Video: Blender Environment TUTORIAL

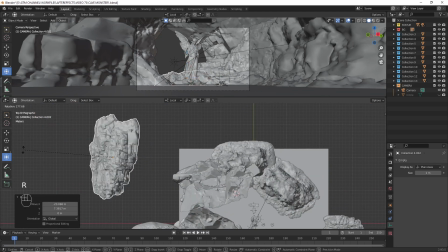To create depth, I am placing a mountain in a distance.
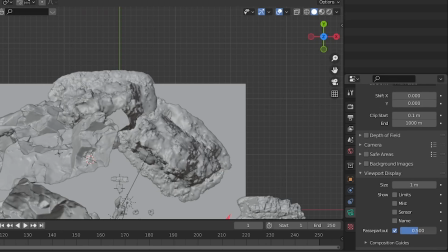I am going to change the passy pass out to 1 and the color of the floor to black.
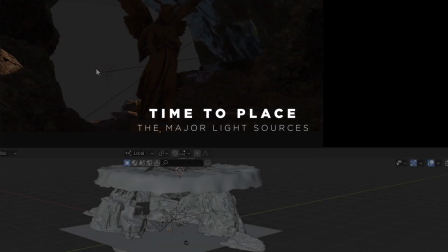It's time to place the major light source in the scene.
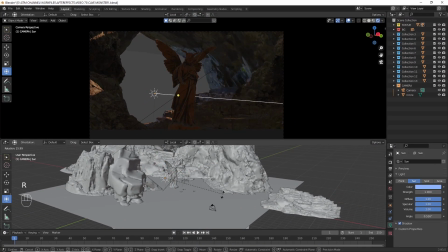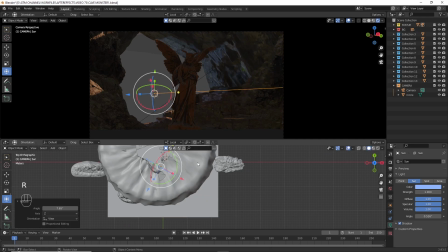Here there are two main light sources. The first one is set as blue color and the second one to be yellow.
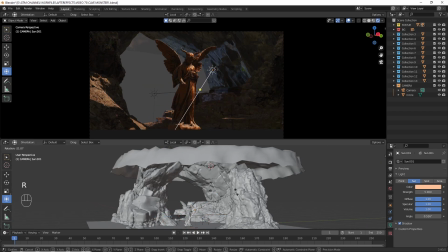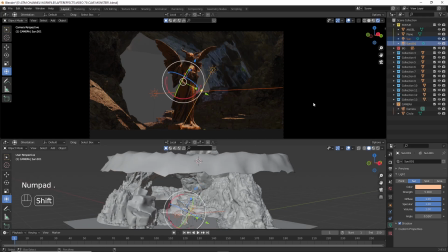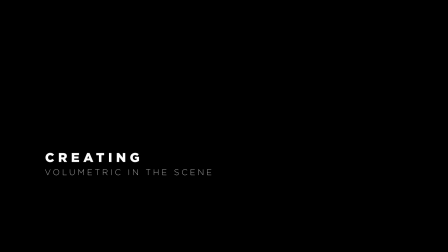Okay then, it's time to create the volumetric.
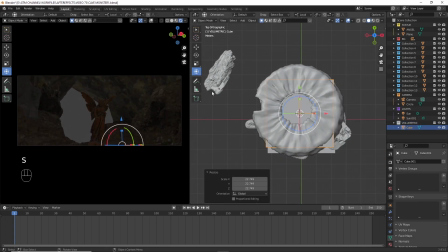To add volumetric in the scene, I am going to create a cube and scale it out to fit the entire BG.
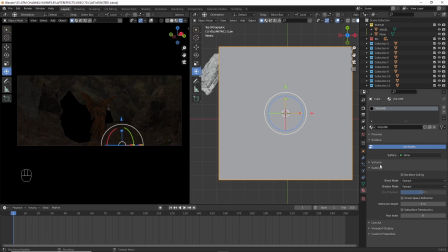And add a new material. Remove the surface attribute and add volumetric scatter to volume attribute.
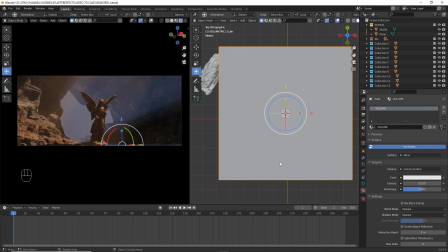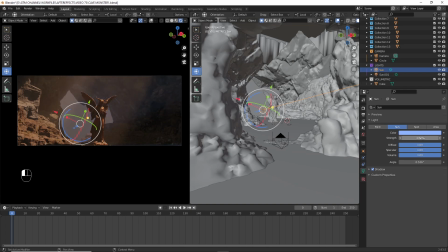I am tweaking the power attributes of light source to enhance the sun rays.
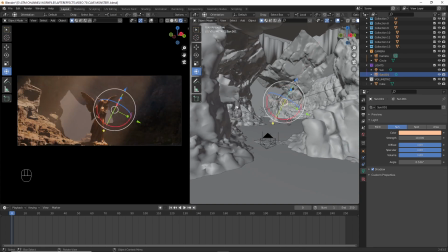We just need a simple smooth animation here.
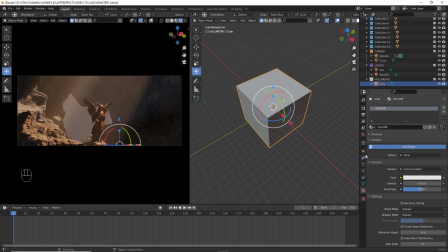Our volumetric cube is blocking the view, so we can change its viewport display as wire.
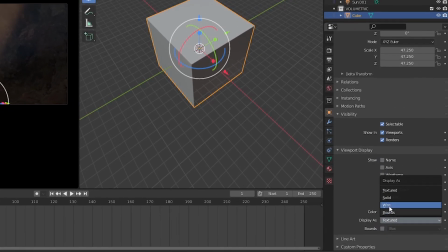It will help us to see the BG properly.
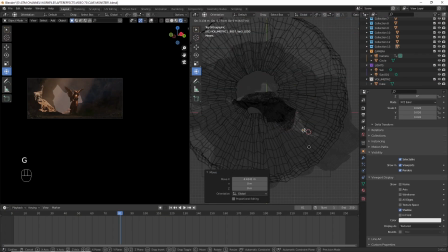We are missing the front layer in the composition, so we can use this object, place it as a front layer.
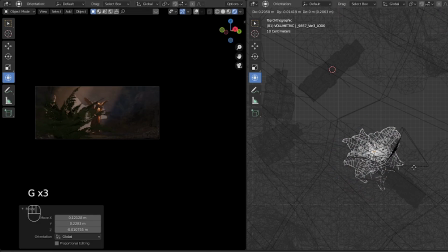The front layer makes the BG to look more dynamic.
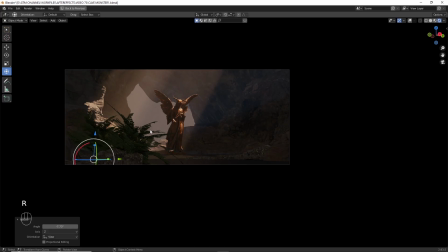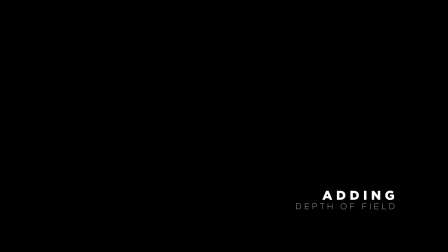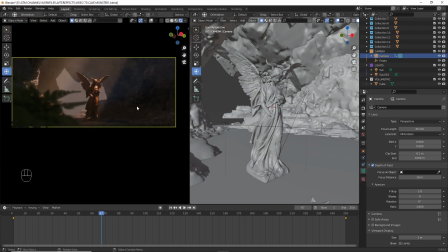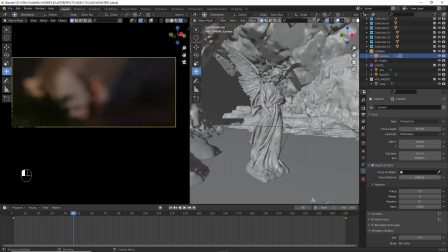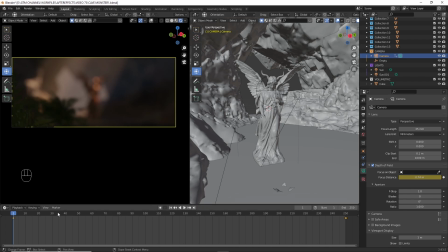Adding depth of field is one of the major things all the cinematographer loves to create in a movie. Inside Blender, we have ultimate options to change the aperture below
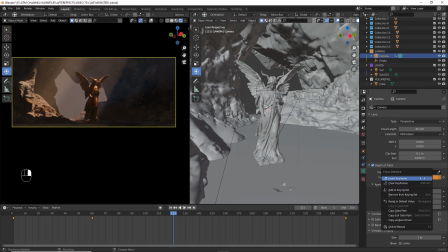1.4. Here, I am playing around with the depth of field to bring the scene to life.
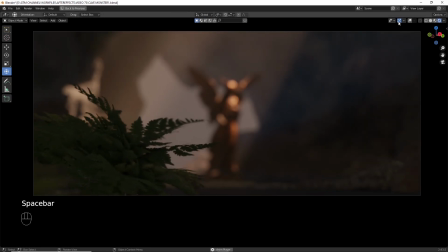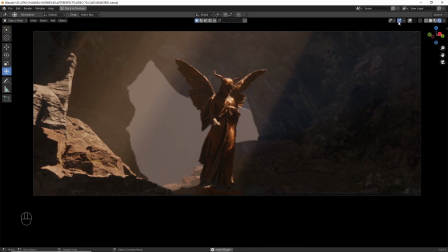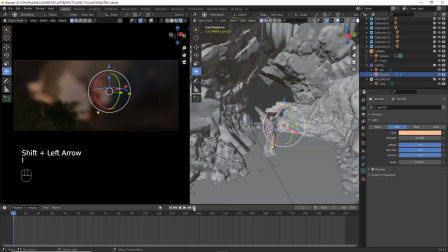I am also tweaking slight movements to the sun rays.
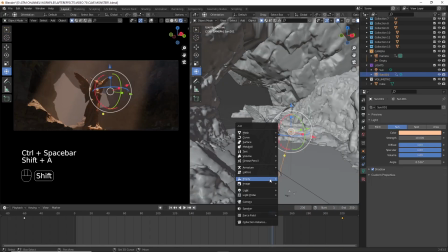As I am moving through the animation, something feels off at the front side of the statue.
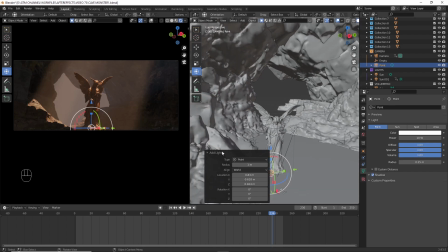So I am planning to add a little light source at the front,
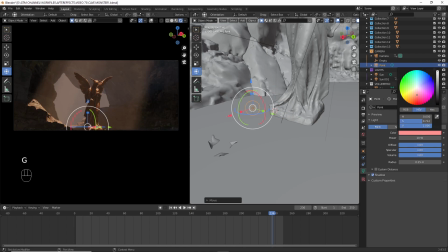and we can hide this light source with some kind of plant or something.